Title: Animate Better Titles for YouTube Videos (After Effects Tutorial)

I've gotten a lot of requests on how to make title screens like this, this, this, and this. Title screens like these are super useful in breaking up a video into segments, adding some visual interest, and emphasizing what is being said. There are a good few decisions you have to keep in mind when making these title animations. The main three you want to be thinking about are colors, typography, and texture. The colors you end up picking will play a huge role in the outcome of your product. They help set the tone. Lighter colors will often be more friendly and more down to earth, whereas darker colors will often convey a more serious tone. Your choice of fonts won't have as big of an impact on the outcome as the colors, but they do help you build the world.
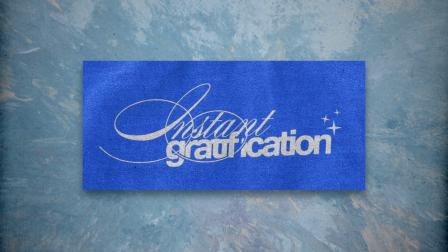(0:35)
I personally love mixing fonts to create some interest and looks, but at the end of the day, the most important thing you have to remember is to keep it legible. If you need any font recommendations, I highly recommend checking out my best free fonts for designers video. Last but not least, we have textures. This is where you have the opportunity to take your design into a lot more different directions. There's quite a few things that go into deciding what kind of textures you want to apply, but I generally ask myself two questions,
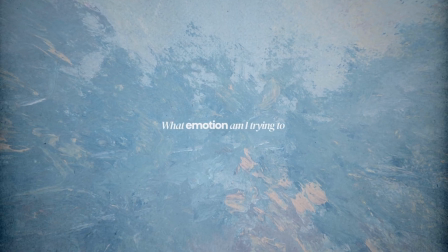(0:59)
which is, what emotion am I trying to evoke, and what is the purpose of the texture?
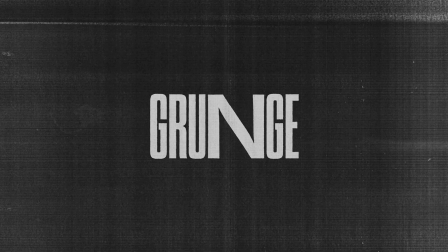(1:04)
If I want something that's more grungy and serious, I'll typically go for something that's a little bit faster paced, more contrasty, and carries a lot more weight. So that again goes in hand with the colors if you pick some darker colors.
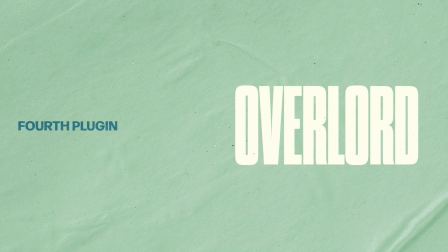(1:15)
If I want to ground my animation more, I'll usually go with something slower and more subtle to help it feel more natural and organic. Another part of choosing textures is context. If I'm making a piece about paintings, or I want to simulate that painterly style, I of course want to pick a texture that is paint. If I have something that's handwritten, or I want to simulate the feeling of paper, I'll go with that. And again, you want to keep in mind the pacing of the textures, but we'll get more into that in the practical bit.
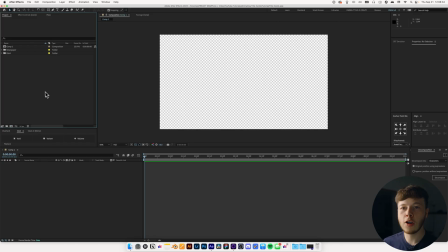(1:41)
In After Effects, I have a 1920 by 1080 composition set up, and this is just the basic. You of course want to match your composition to the size of the video working on, whether that be 4K or 21 by 9 aspect ratio, I can't remember, but just make it the size of the video that you're going to be working on. Now,
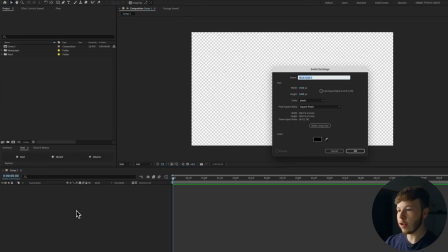(1:58)
the first step is laying out our title cards. I'm going to start by creating a solid, and in this case, I'm just going to leave it at black for now.
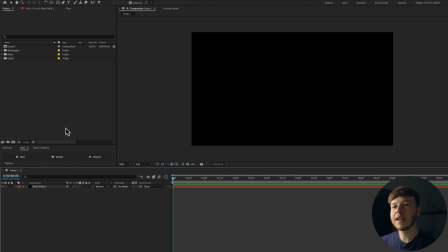(2:05)
That'll be the very basic step, just so we have a background. Next step is picking our fonts and laying out the text. Now, we want to keep in mind that we want this to be easily changed because we're most likely going to have to create multiples. I am planning on using a mix of two different fonts because that's just the look I really enjoy.
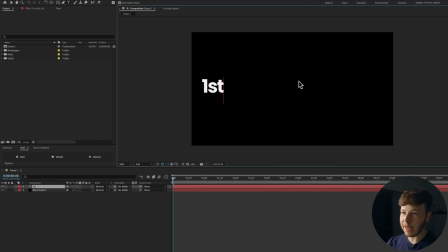(2:20)
The first thing I'm going to do is write my subtext. And in this case, we're just going to name it First Decision.
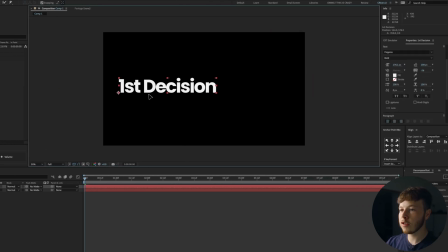(2:26)
I'm going to make sure that I align this to the left, so it's left aligned. So if I go in and change the text, it'll start the left and then go right.
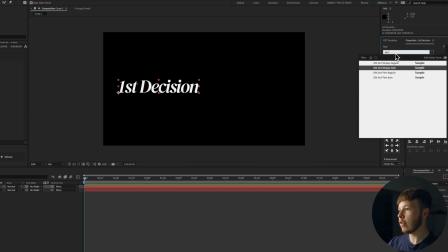(2:33)
I'm going to change this font to a sans serif font. In this case, I've already picked that I'm going to use the DM serif decision display, and I am gonna put it in italics,
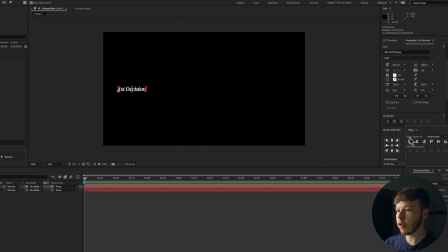(2:40)
and then I'm just gonna scale it down a good bit and center it up. When it comes to the layout of the text itself, there's a couple of different ways you can do it.
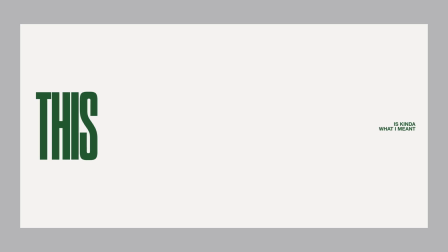(2:48)
I generally like either aligning each of the title, subtitle, and the main title on each side or above one another.
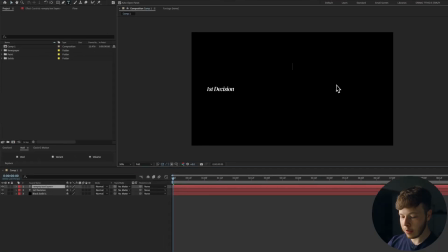(2:55)
Now I'm gonna create another text size. I'm just gonna select my text tool, click anywhere on the canvas, and then type my main title, which is gonna be colors.
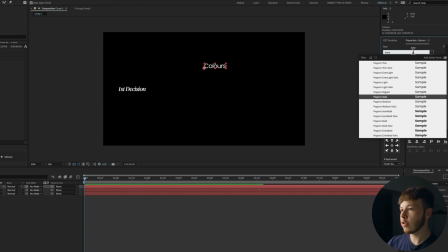(3:02)
For this one, I'm gonna use Poppins, which is just a very nice sans serif, and the other one is a serif.
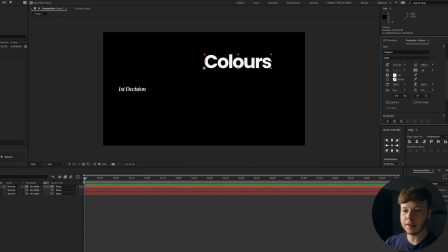(3:09)
I'm just getting mixed up. I'm gonna scale it up a good bit because it is our main title. It's the most important thing. We're gonna make sure that's pretty big, and that's just creating some good hierarchy. So we have the subtitle here, which is the first bit of it, which is a bit smaller. It's not as important, and then our main title.
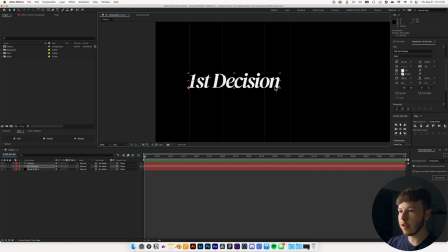(3:23)
I'm gonna go in and I'm gonna open my title action safe, and I'm just gonna line up each side of it to this leftmost and then the rightmost.
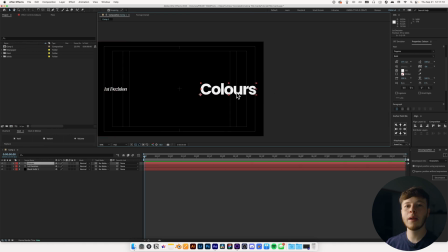(3:31)
And for this text, I don't want it to be left aligned because I want to be able to change this later and not have to reposition it.
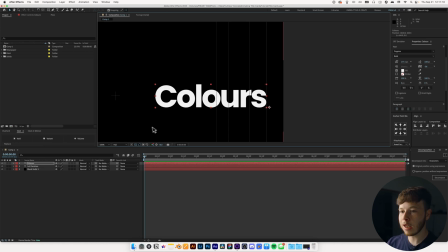(3:37)
So I'm going to make sure that it's right aligned, make sure that's lined up with this line right here as well. I wanted to change this to texture.
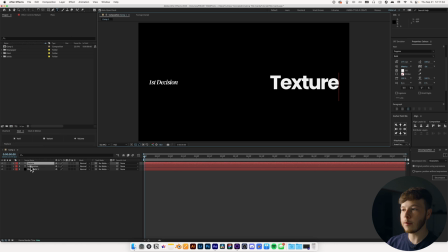(3:42)
You can see it's still aligned on that same side, so it's just going to make it a little bit easier on ourselves. Now we want to start thinking about colors before we start animating anything. In this case, for this video, which is I'm animating the title cards for this video, so you've already seen this title card, which is a little bit meta.
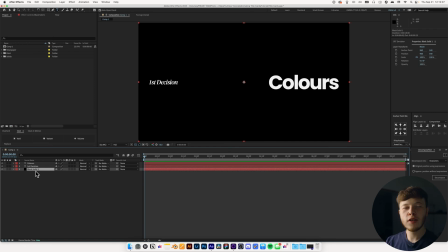(3:59)
But anyways, I want to go for a more grounded, earthy, natural look.